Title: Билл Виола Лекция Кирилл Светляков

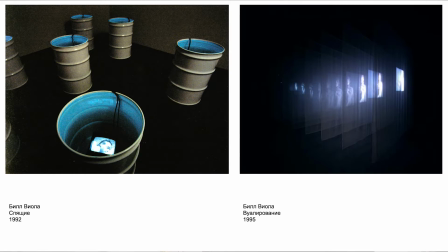5393s
Вот эта душа, она вдруг вот так вот во всех стадиях и модификациях, она превращается из фигуры в свет, потому что что-то такое у нас, говорят, остается, да, и оно как-то вот остается свечение какое-то,
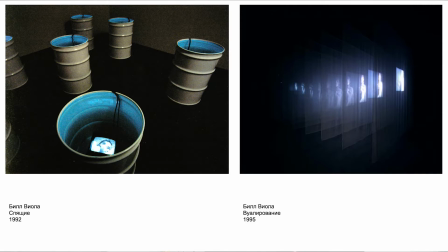5411s
да, и вот этот момент, ну, там очень много легенд, конечно, что переживает человек, который, да, уходит, да, или какой свет он видит в последние мгновения жизни, и как происходит отрыв души от тела, вот от этой субстанции,
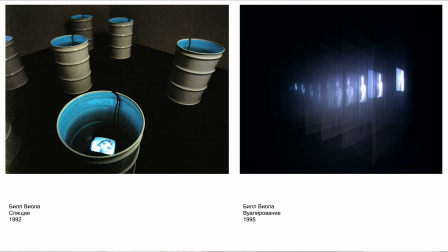5429s
в каком-то смысле Билл Виол пытается смоделировать это состояние. И так что визуализировать незримое, вообще вот эта тема незримого, она и становится его идеей.
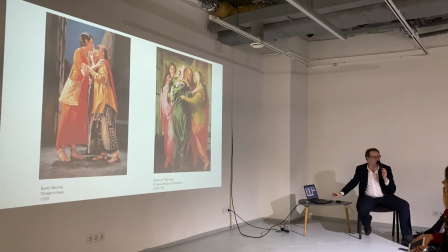5444s
При всех его яркостях, вот таких вот, а вот
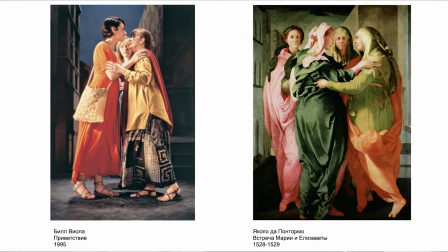5451s
встреча, которая, в общем, очень знаменита, ее даже, знаете, затаскали по разным биеннале, это к разговору о том, что все-таки там это встреча Марии и Елизаветы у Панторма, а это встреча каких-то женщин, в общем-то. Это как бы отдаленно напоминающее Марии и Елизавету.
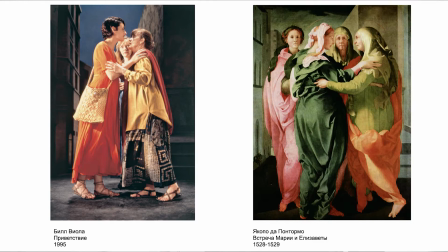5471s
Панторм это показывает беременность обоих. А здесь беременности нет как таковой. Они вот просто как будто давно друг друга не видели.
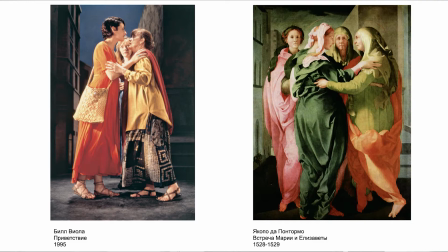5483s
И здесь скорее речь идет о формализации. Если мы формализуем эту сцену, то формализация иногда может дать какие-то сильные ощущения. Вот так что это во-первых, очень замедленная сцена,
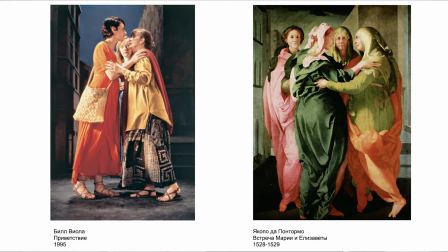5503s
они долго движутся, они долго, как будто бы почти не движутся. Вот что он использует. Иногда зрителю кажется, что это просто его уже так реагирует восприятие, что он сам придает движение этим статичным фигурам. И после и отсюда и эмоция,
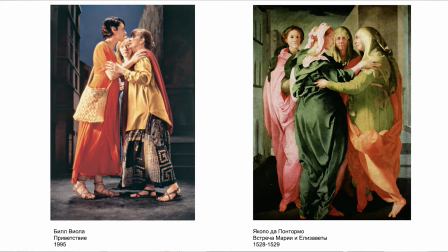5522s
которая вытекает вот из такого напряжения сумасшедшего, когда ты смотришь на эту работу. Ты как бы добавляешь им еще большую эмоциональность, хотя они как бы почти как препарированные фигуры, картинные именно, которые играют в
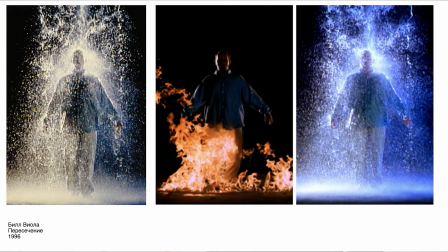5544s
жизнь. И пересечение — это 96-й год, когда возникает эта тема воды и огня и преображения этих фигур через стихии. Причем эта идея стихий, она для него основная,
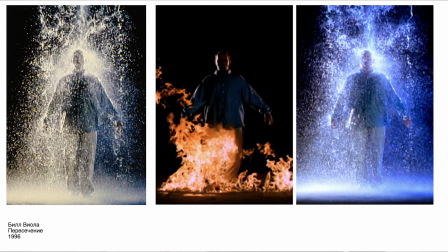5563s
это вода, ветер, воздух, земля, и она, в общем, скорее не христианская, она больше индуистская. но с христианскими мотивами, которые у него очень часто возникают. Вот так что эти фигуры, которые там растворяются, скорее, знаете, зачем ему нужна вода?
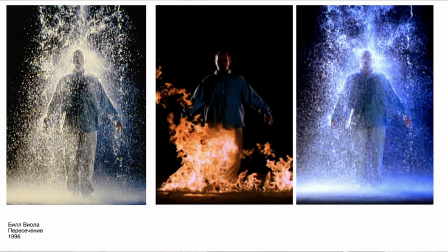5582s
Чтобы он дает отблеск, это свет. И вот эти вот потоки света позволяют дематериализовать фигуру, или которая исчезает в огне, или вот в этом свете тоже растворяется.
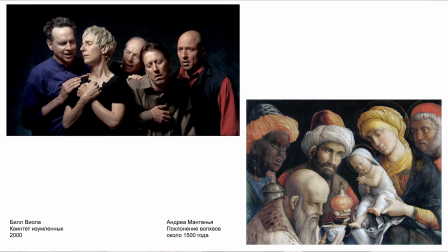5598s
И квинтет изумленных, работа 2000 года, навеянная просто буквально картиной Монтэни «Поклонение волхвов». И здесь его вот этот флорентийский опыт, он так сошелся, и герои там разные,
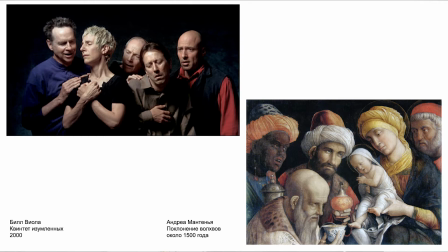5617s
это и актеры, которые так вот эмоции выпускают. Причем, знаете, все-таки эмоции героев вокруг младенца — это одна история, да? А тут они испытывают эмоции вокруг кого-то, кого мы не видим.
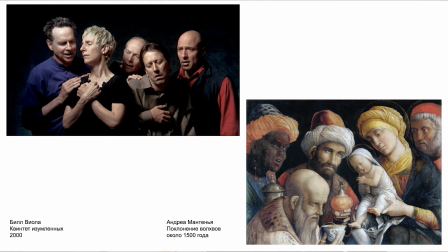5632s
И что это такое? Либо это у них психическое расстройство, у них нет объекта эмоций, они сами по себе психи. Вот так вот они волнуются или еще что-то. Либо это вот по поводу зрителя, например.
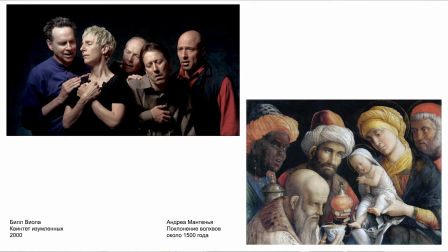5644s
Вот. Но есть что-то, да, этот образ, он не назван, он как бы может быть сгенерирован фантазией того, кто смотрит на них.
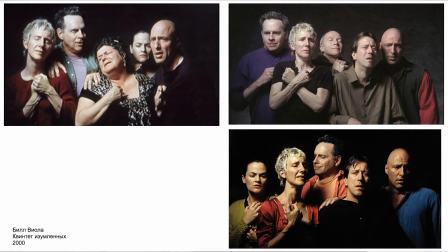5653s
И в каком-то смысле, да, здесь еще и разные герои возникают, но их эмоции настолько сильны, что мы начинаем фантазировать этого кого-то,
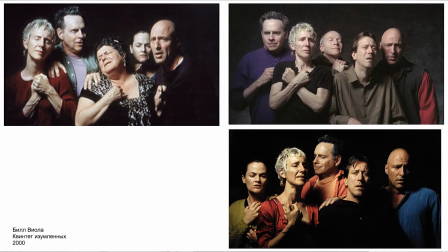5670s
либо, да, они вот, либо мы начинаем копаться в себе уже. Мы думаем, что это мы, и, соответственно, вот какую эмоцию вызываем мы непосредственно. Да? Вот подумайте, вот какие эмоции вы вызываете. Вот. Ну, наверное, какие-то очень яркие, наверное, да, всякие.
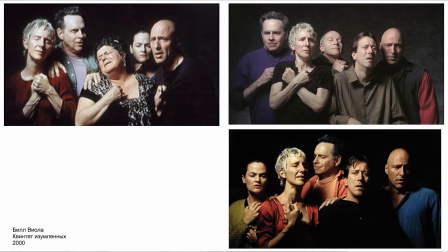5688s
Ну, разные в любом случае. А так что, ведь очень часто лица-то, да, лица людей обусловлены очень часто тем, что, ну, как дети зеркалят, да, а дети очень часто реагируют на то, как на них смотрят.
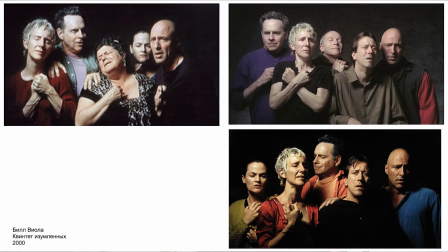5704s
Уже вот как на них смотрят, вот так они и отражают. Люди тоже зеркалят, взрослые. Конечно, человек, который сломан внутри, там, ну, серьезной какой-то травмы, он может в нее вот погружен, ему все равно, но, как правило, это тупое выражение лица, он как бы не эмоционален, эмоционально туп.
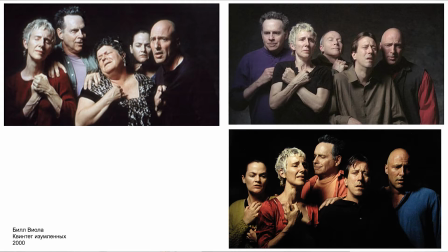5722s
А в принципе, большинство людей, конечно, реагируют. И в этом смысле они нас тоже делают. Да? Мы начинаем отражать их эмоции, и так или иначе срабатывает вот это вот, что мы их вызываем.
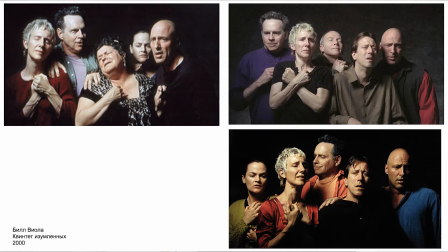5739s
Да? И поэтому это эмоционально очень яркая, очень интересная вещь. И движутся они как раз с раскладкой там, 300 кадров. И как будто бы в какой-то момент, вот потренируйтесь,
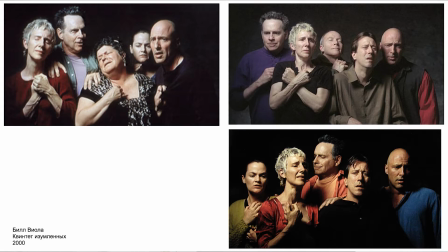5755s
в YouTube есть кусочек, вы попробуйте, как будто глючит, как будто бы все время уже ощущение, что это действительно картина. И этих эмоций там нет, движения нет. Он вообще убивает движение напрочь, там идут микродвижения,
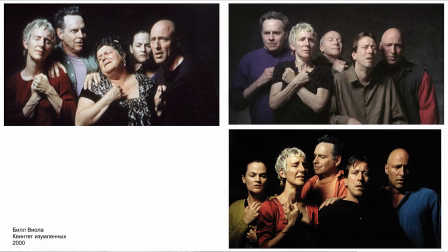5772s
и уже через несколько минут тебя выключает полностью, когда ты смотришь на это все. И здесь это серьезное очень испытание. Вот то, что он придумал. Да, и, конечно, этот эмоциональный мир,
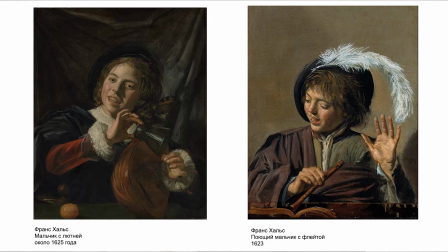5789s
он происходит от его увлечения живописью 17 века, прежде всего, живописью барокко. Это и Рембрандт, это и Франц Хальс. Причем у Франца Хальса эти эмоции, они... Ведь 17 век занимается не ощущениями, он занимается эмоциями.
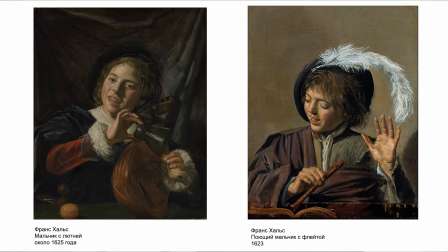5806s
Это выражение эмоций в первую очередь, а эмоциональный мир, он, ну как, он был открыт в 19 веке, вернее, открыт он давно, но в Европе его начали исследовать в 19 веке.
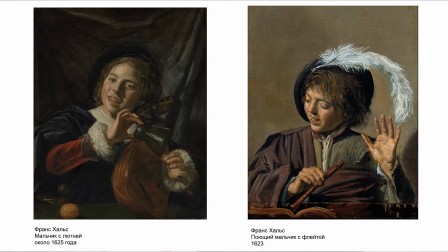5819s
Вот Чарльз Дарвин написал книгу, например, «Выражение эмоций у человека и животных». И он считал, что эмоции — это то, что объединяет животное и человека. Вот, поскольку у животного сознания нет, то у него нет как бы разума,
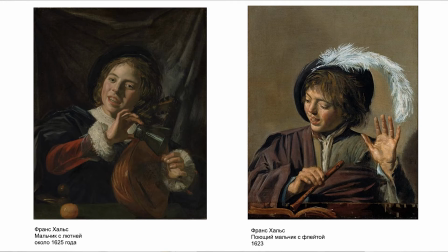5833s
а эмоции одинаковые, в общем-то, и что у тех, что у других. Вот, так что эмоции животного происхождения. И 17 век — это мир эмоций, и эмоций ярких. И здесь Франц Хальс, вот мальчик, что здесь делает? Да, он слушает.
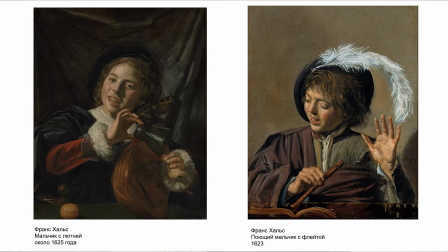5850s
Он как бы он дует в дудку и слушает, или слушает кого-то, кто находится, кстати, за пределами. Он кому-то подыгрывает. И вот этот момент контакта, момент подыгрывания — момент обмена эмоциями здесь, от звука.
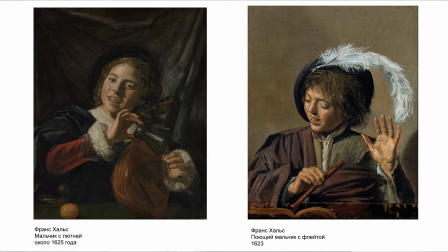5870s
Ведь Хайс пытается звук написать. Вот что, вот чем интересен он бил у Виоли. И чем интересен именно то, что это репрезентация звука через живопись.